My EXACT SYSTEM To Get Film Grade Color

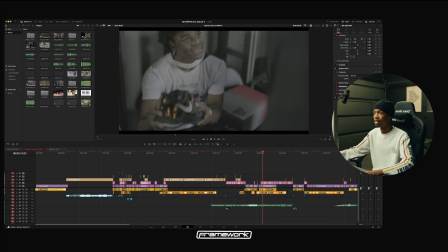(12:30)
So yes, if this color grade is something that interests you guys, again, the link is in the description below.
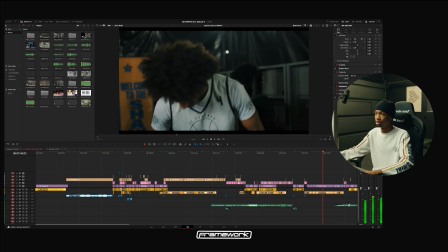(12:36)
What I can do is go to, let's go to this.
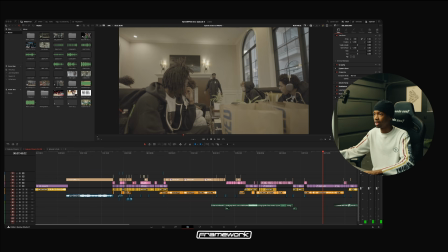(12:41)
We're working on this right now with Modern Fuel. Actually, I don't think I saved that there. Let's go to color test tutorial and open this up for you guys so you guys can see.
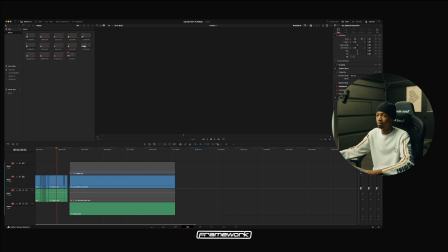(12:51)
We did this the other day on call. Let's let this load a second.
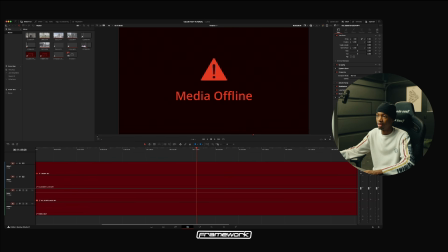(12:59)
This doesn't have to be on, that's fine. There we go.
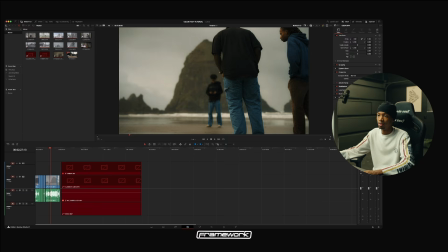(13:05)
We'll go here. So we have a bunch of different scenarios.
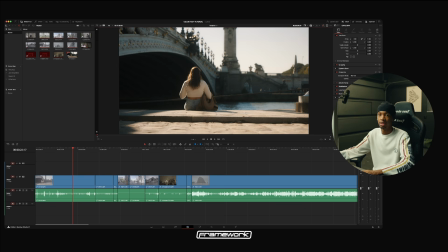(13:09)
So this is us in Paris. This is what the nodes can do. This is off right here.
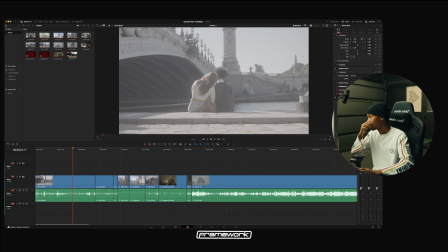(13:17)
As it loads, let's give it a second. This is off, and then this is on.
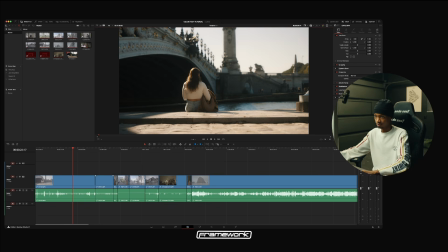(13:25)
Same node tree, same process, same everything. As you can see, I think we took off.
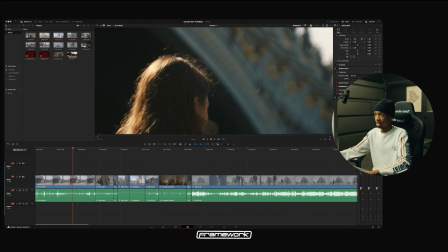(13:32)
As you can see, I think I took off a lot of film grain on this one.
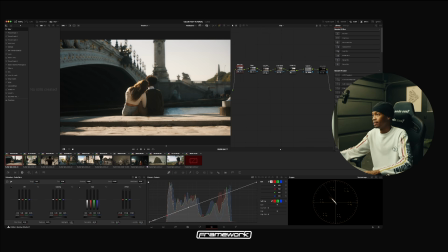(13:37)
So what we're gonna go do is like, hey, we want some grain. We'll go in there into our look adjustment. And this is actually with our Pro version. This is gonna be the version that doesn't have all the plugins.
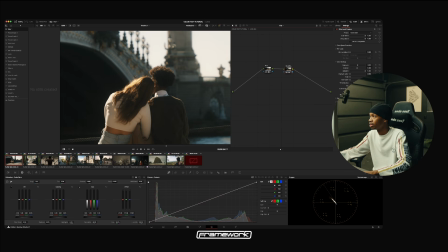(13:53)
And so what we're gonna do is we're gonna adjust. So this is a clean slate. So what we're gonna do is we're gonna go to grain down here. This is within your DaVinci already. We're gonna go 65, which is what I like.
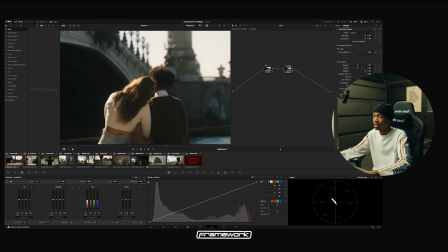(14:05)
I'll bring up the amount a little bit. I'll bring up the size just a tiny bit. And then you'll see that we have our film grain, right?
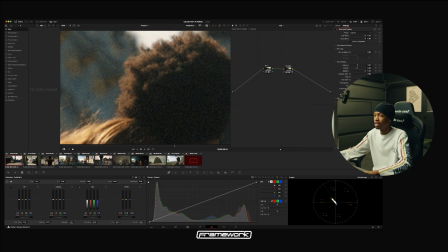(14:15)
Enable. Film grain just adds a lot of good texture to your images.
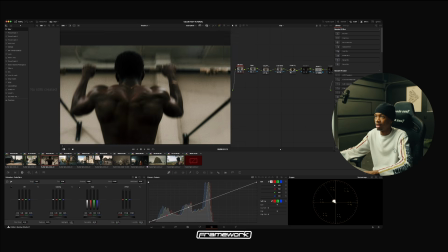(14:20)
So like for example, this image right here, it adds a ton of good texture.
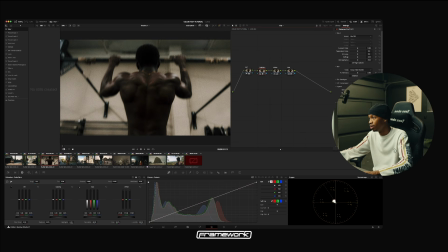(14:26)
We go to look adjustment. This one has their Art Pro, but what I would do for more grunge scenes like this, if you're trying to do a lot of those kinetic grunge edits, is I'll go 8mm and look what that grain does.
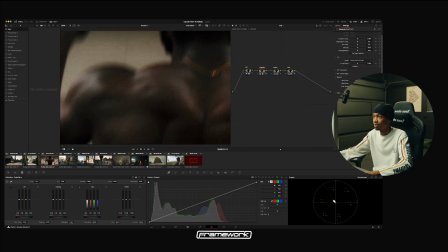(14:37)
Like it just looks nice.
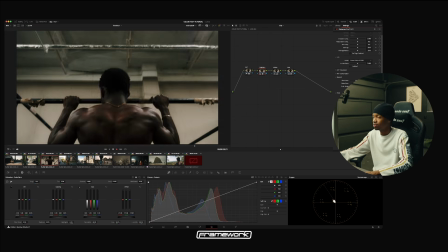(14:42)
Here, as you can see, same thing here.
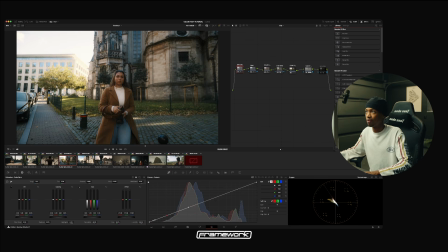(14:47)
So we're able to build out images fairly easily, going from this to this. And this is super, super helpful for a lot of you guys that are trying to color grade.
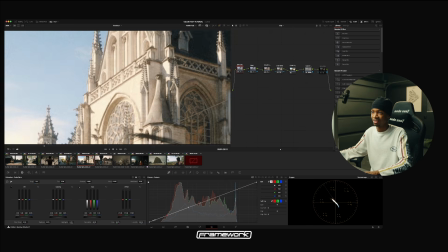(14:59)
get your exposures right so that you can also get your sky that's not blown out.
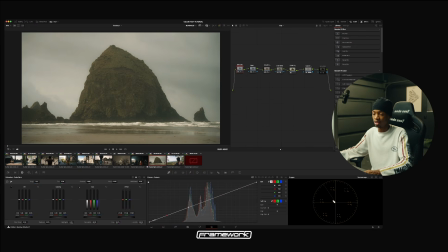(15:05)
Same with this here, right? Like this image, okay, first thing I see in this image is contrast, like just going, right? So what I'm gonna do is go here to my contrast. I'm just gonna boost it a little bit.
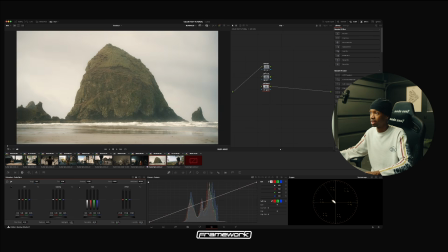(15:19)
So as you see with the contrast going up, the brightness kind of went up.
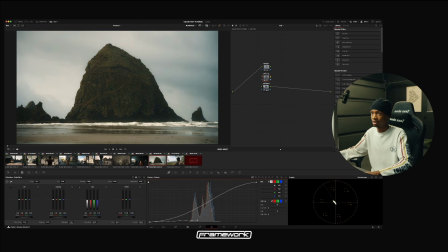(15:23)
So what we're gonna do is bring down the shadows to give the image exactly what we want it to give.
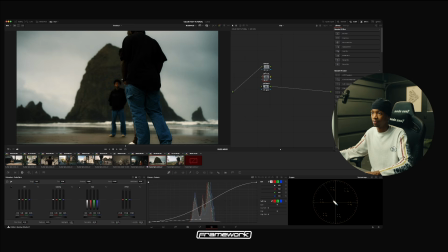(15:29)
Once we get people in the shot, you'll see, okay, maybe contrast was a little too high.
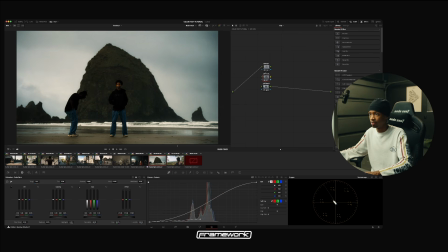(15:37)
Or we can see, okay, yeah, okay, I don't see any details in my hoodie, so I'll bring this back out a tiny bit. That's fine. The good way to fix this is that you go to your look adjustment, like I said earlier, and you can actually make a node in the end.
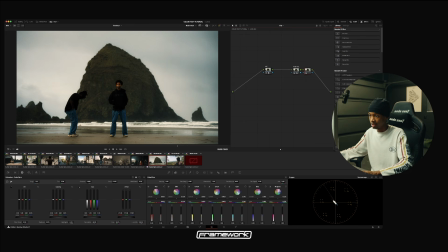(15:54)
And just so I can show you guys the way to do it for free, is that you go to your reds and you can adjust them here. So you can bring your hues in your reds. Good, let me. You can change the hues in your reds, so my lips are red. We go skin. DaVinci is really good at seeing skin.
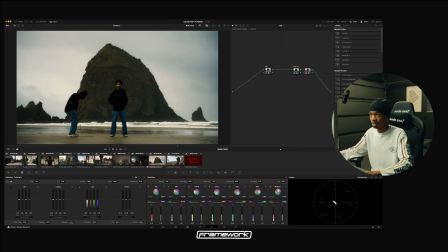(16:13)
You can adjust that there. You can adjust the hue of it, make it as close to that skin tone line as you want.
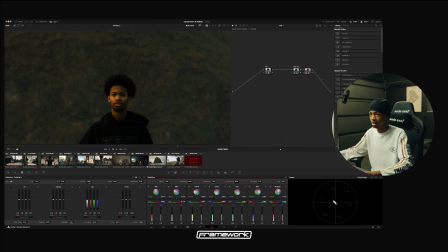(16:20)
Obviously, I look super yellow here, so we can give you real skin tones. And then we can put in, again, that density that we were talking about earlier. You can bring it up here, and you can take that saturation down. So this is pretty much what Tetra does, just local to DaVinci.